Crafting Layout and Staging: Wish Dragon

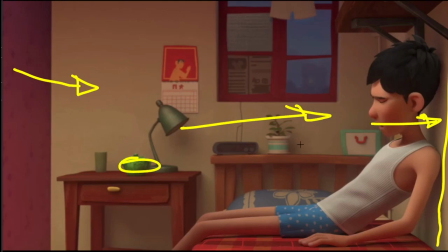(11:58)
all within you know entering the shot so it's pushed all the way over and that then allows for the motion to move through and
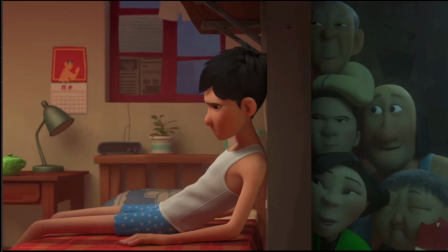(12:13)
introduce the camera just pushing through this wall which gives us a distinct line down the middle and it's not in the middle so our main character still has the
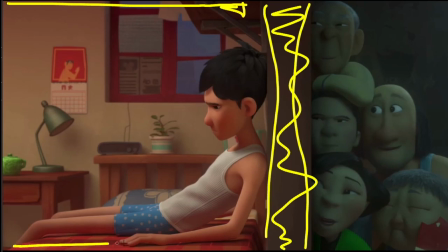(12:24)
majority of space here even though we've now introduced this other sneaking peering um group in the back you know they are there's no reason why they couldn't have they're on the other side the wall why would they have the darkness
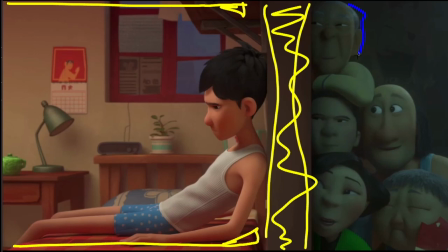(12:43)
there um but it's definitely a lot creepier with them all bustled up in here in the soft or in the dark light dark side of this wall and all on top of each other as well which is really nice
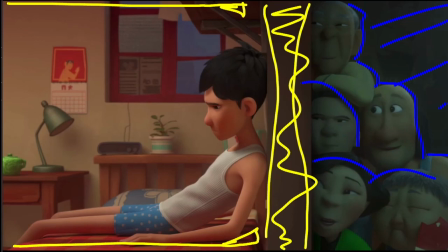(12:58)
you know just again piling on top of themselves leaning right on the wall with his ears against the wall and we've got a nice solid chunk of wood which just defines the two but living in those apartment circumstances you really
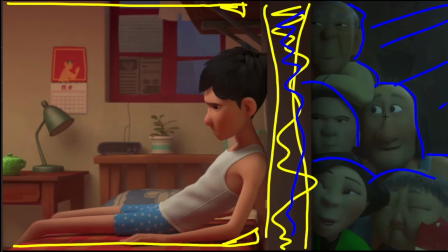(13:12)
feel the claustrophobia of it and you know you don't get any privacy which is what they're really implying here that there's nothing they can do after to get away from everybody knowing so but just this the framing of
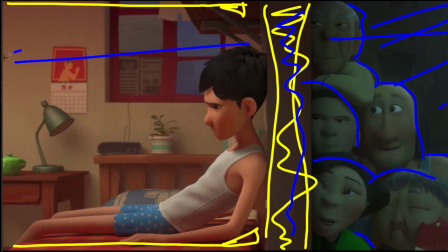(13:30)
this this is only one third he's got two thirds he's the main character and we've got you know a lot more characters on this side doing their thing but just the framing of this is really pretty to introduce that camera move across, have a wall separating them, which is just a model change within this room.
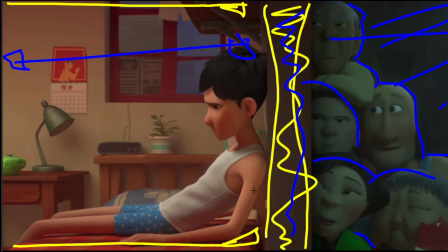(13:49)
You know, they would have just had to make an alternate model just for this shot to be able to get this shot to happen. And it's just a slide across there, there, and it slides back in. Beautifully done.
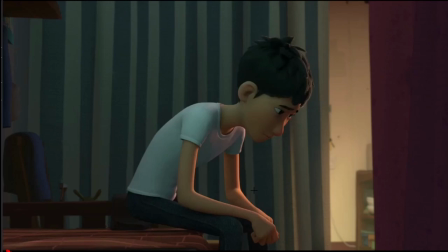(14:02)
But this, for some reason, this shot stuck in my memory. I absolutely keep coming back to this shot it's I guess it's the most little intimate shot or one of one of the most intimate shots in here
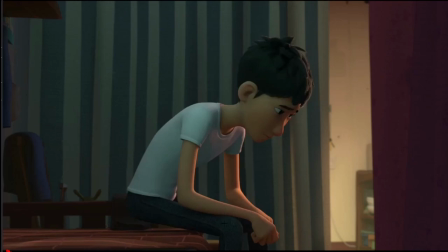(14:19)
but he's sitting or he's about to sit on the bed just like that
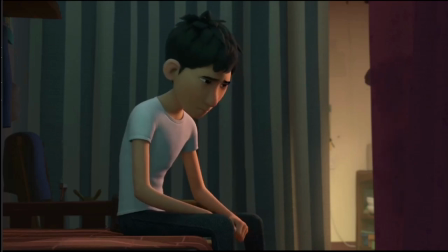(14:24)
and he's there all by himself very lonely or not lonely but he's having a tough time I mean you look at the lighting which they've got in here he's got a really nice light coming in off of him to get him off of this
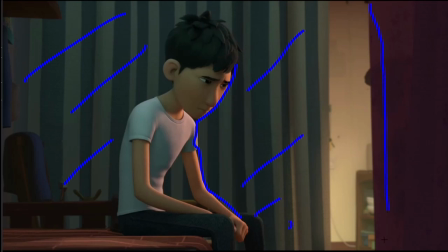(14:39)
dark stripey background but you've also got a real the other dark wall right here on the side as well and you've
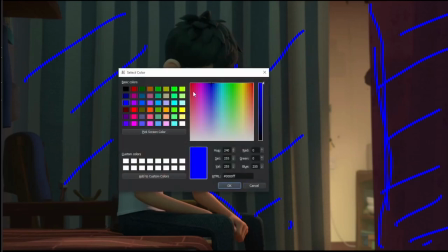(14:47)
only got this little sliver which is what I really like I thought this was
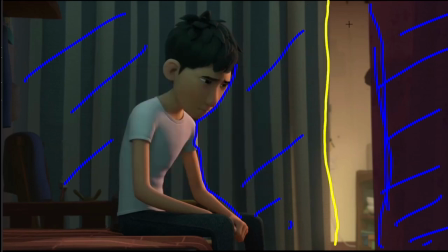(14:52)
clever this little sliver of light back down in here which is a window to the outside world or a window out of his um out of his little room or out of his confinement so he's having a real
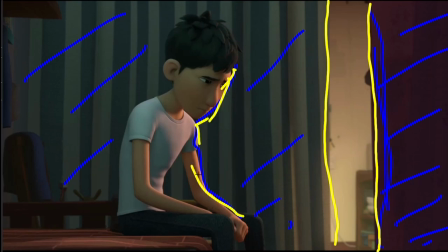(15:07)
tough time he's only got this little a little bit of outside world which you can come into but what I really like about the framing of just having this little split here just push just on the edge of the third so the third's actually on the inside of that so it's just on
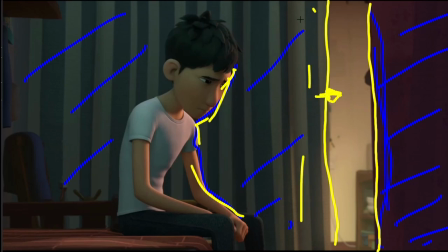(15:24)
the third on the outside of the third he's got over two thirds to play in to occupy it's there's a lot of texture there's a lot of detail but there's no real other cluttered shapes back here it's everything is here to support him being in this shot but as we play through it